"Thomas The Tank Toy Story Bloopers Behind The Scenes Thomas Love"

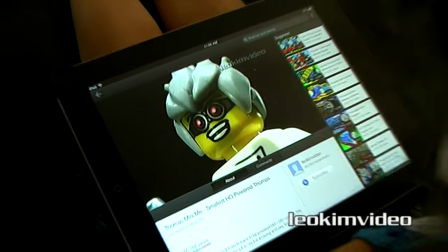And there was this scene that I did which never made it onto the final video, and the very simple message in this scene, if it was in the video, would have been saying, well,
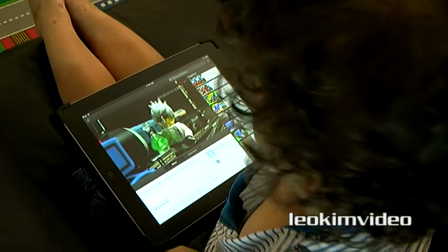you know, these days there's all these other distractions that children have rather than playing with real toys.
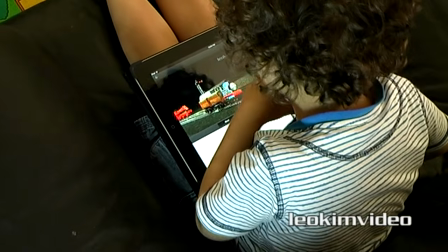How many children these days just sit at computer screens and iPads and whatever else and just watch toys online and don't actually play with toys?
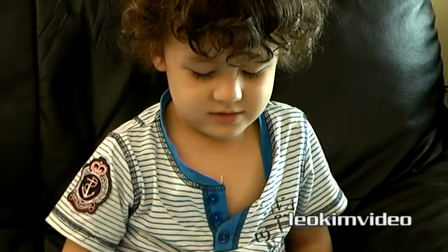And maybe it could have been a prompt saying, well, the boy's getting a little bit older now, and playing with that little Thomas the Tank is something of the past.
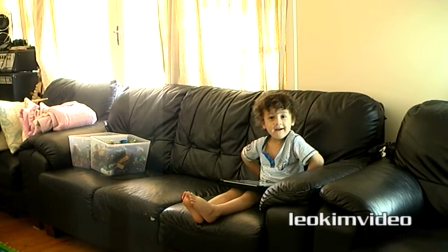But as it stands, it became a deleted scene.
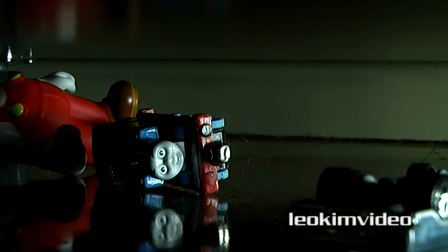And then there are a couple of very important scenes which really set up the changed relationship between Thomas and the boy,
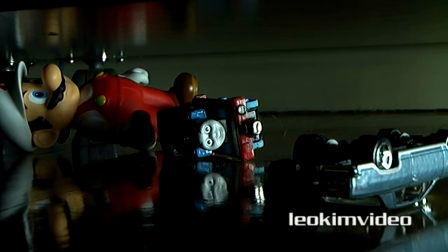and the fact that a period of time has moved on since Thomas had been played with.
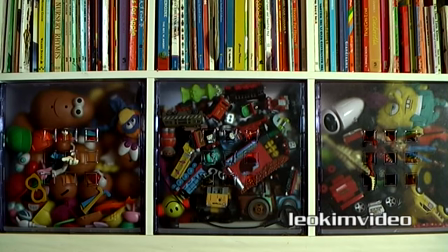There's a fair bit said in all this, there's a few little bits of comedy, but the tricky part with this is because nothing moving in a shot,
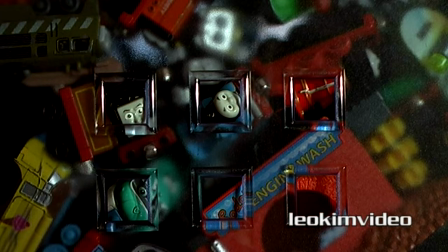there's no boy there, everything is being made up from basically very stationary scenes.
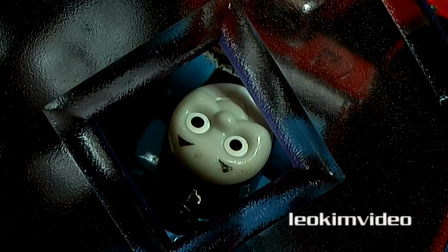The only thing I could do was to make different frame shots or move the camera.
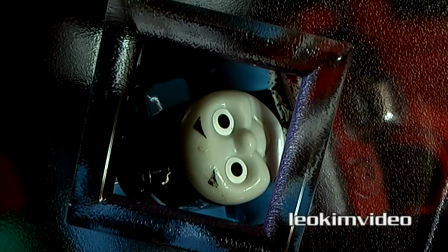And you know what, it's funny, a lot of people, they came along and they said, oh, you've just ripped off the Toy Story, the Disney Toy Story idea in your video.
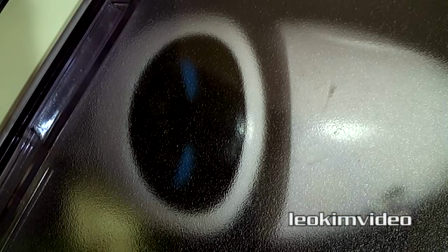Well, I do pay homage to Toy Story in the video. I think a lot of people, they watch part of the video, but they don't watch the part where the Toy Story bag appears.
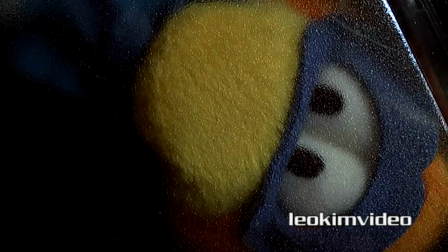And you also have to remember, I'm not spending 90 minutes telling an elaborate story here. I'm compressing the story into 10 minutes.
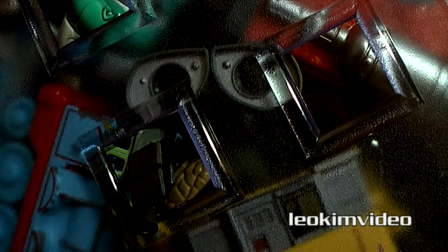And what's really important about this video, I wanted it to show the absolute strength and might of the Thomas the Tank brand.
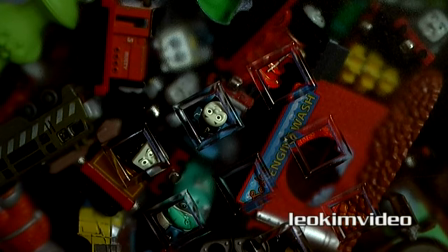And you know what,
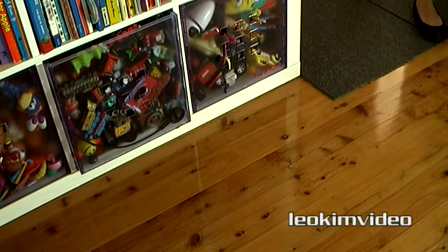it'd actually be quite difficult to do another video like this with another toy and have that total connection that you can get with a little Thomas the Tank and little boy.
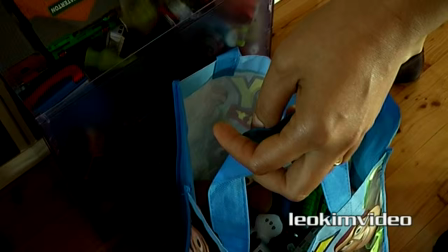I believe that's something which is fairly rare in the toy industry. And as I've learned from some of the YouTubers that I've got to know and many parents that speak to me on YouTube,
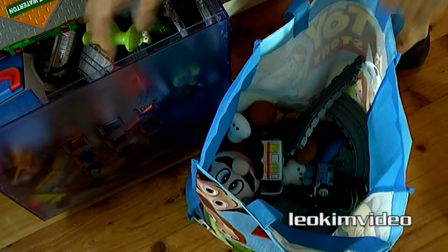that this bonding can go on for many, many years, well past a person's childhood.
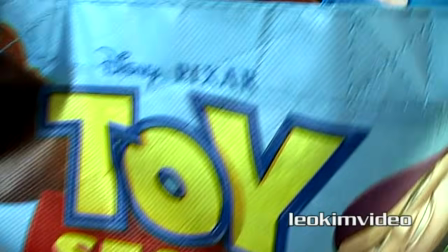Many of the big fans of Thomas on YouTube are actually adults, and many of these people can really relate to the video that I made for them.
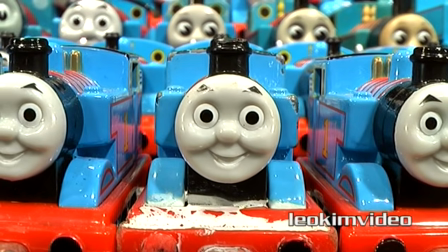I'm now a centerpiece in an amazing collection of Thomas Tank toys.
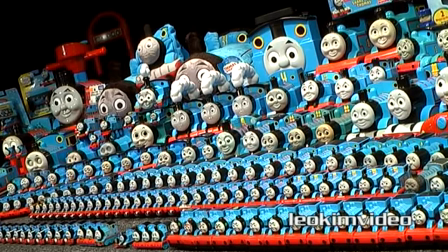It's funny when you edit something together and you come to an end piece, you think, well, how do you want something to finish?
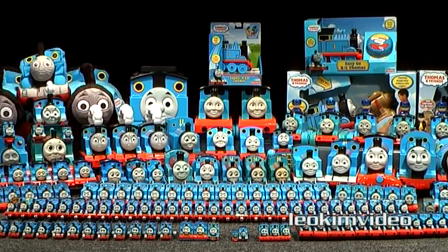And it can be so important, and I had this finish which I thought, well, there was something missing.
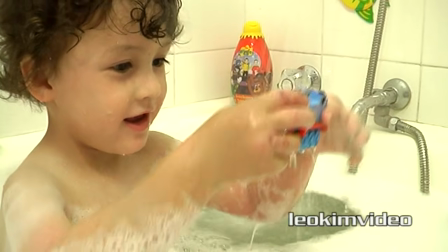It just needed that little extra bit, and this is how the first edit finished.
And how his affection for me made me a really special engine.
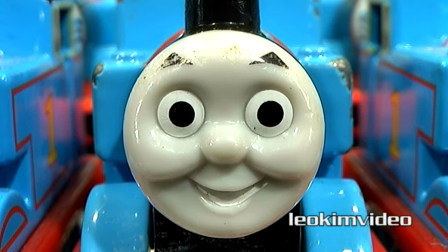It's something I'll never forget.
But you know what?
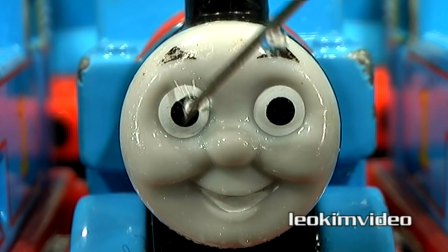I thought I'm going to do something a little bit radical here. I'm going to put a very different ending to this video.
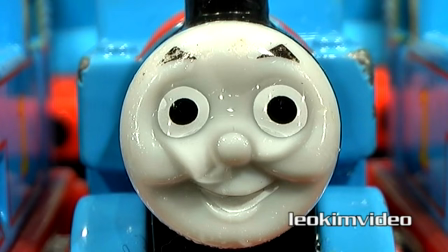And the big gamble was to have the crying Thomas as the final thing you see. And I think this very simple scene completely elevates the whole video.
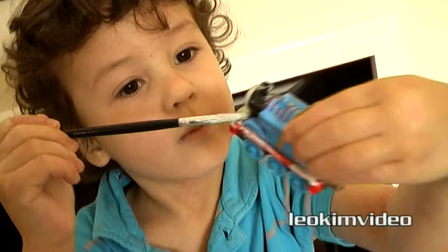I think back to the joy I brought to one child and how his affection for me made me a really special engine.
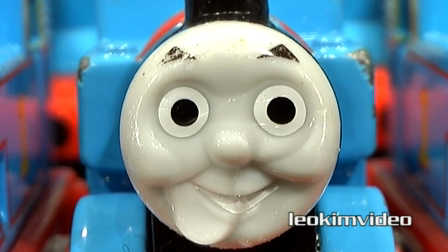It's something I'll never forget.
Well, I hope you enjoyed the behind the scenes of my Thomas Tank Toy Story video.
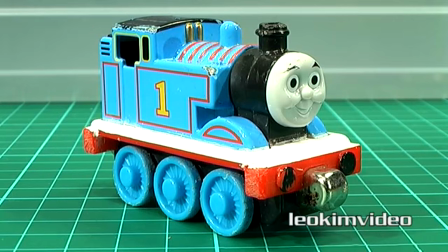It's a bit of a gamble because it's not a toy review, as boring as they are, but I'm hoping that the people who have the powers to pull these videos down can see what I've done here.
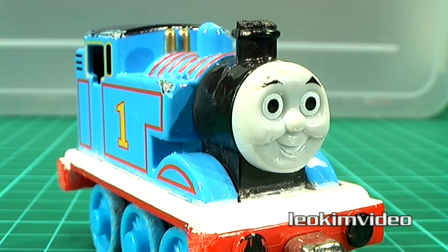And this is far more powerful than any toy review that I could ever pull off. Okay, that's it, and bye for now.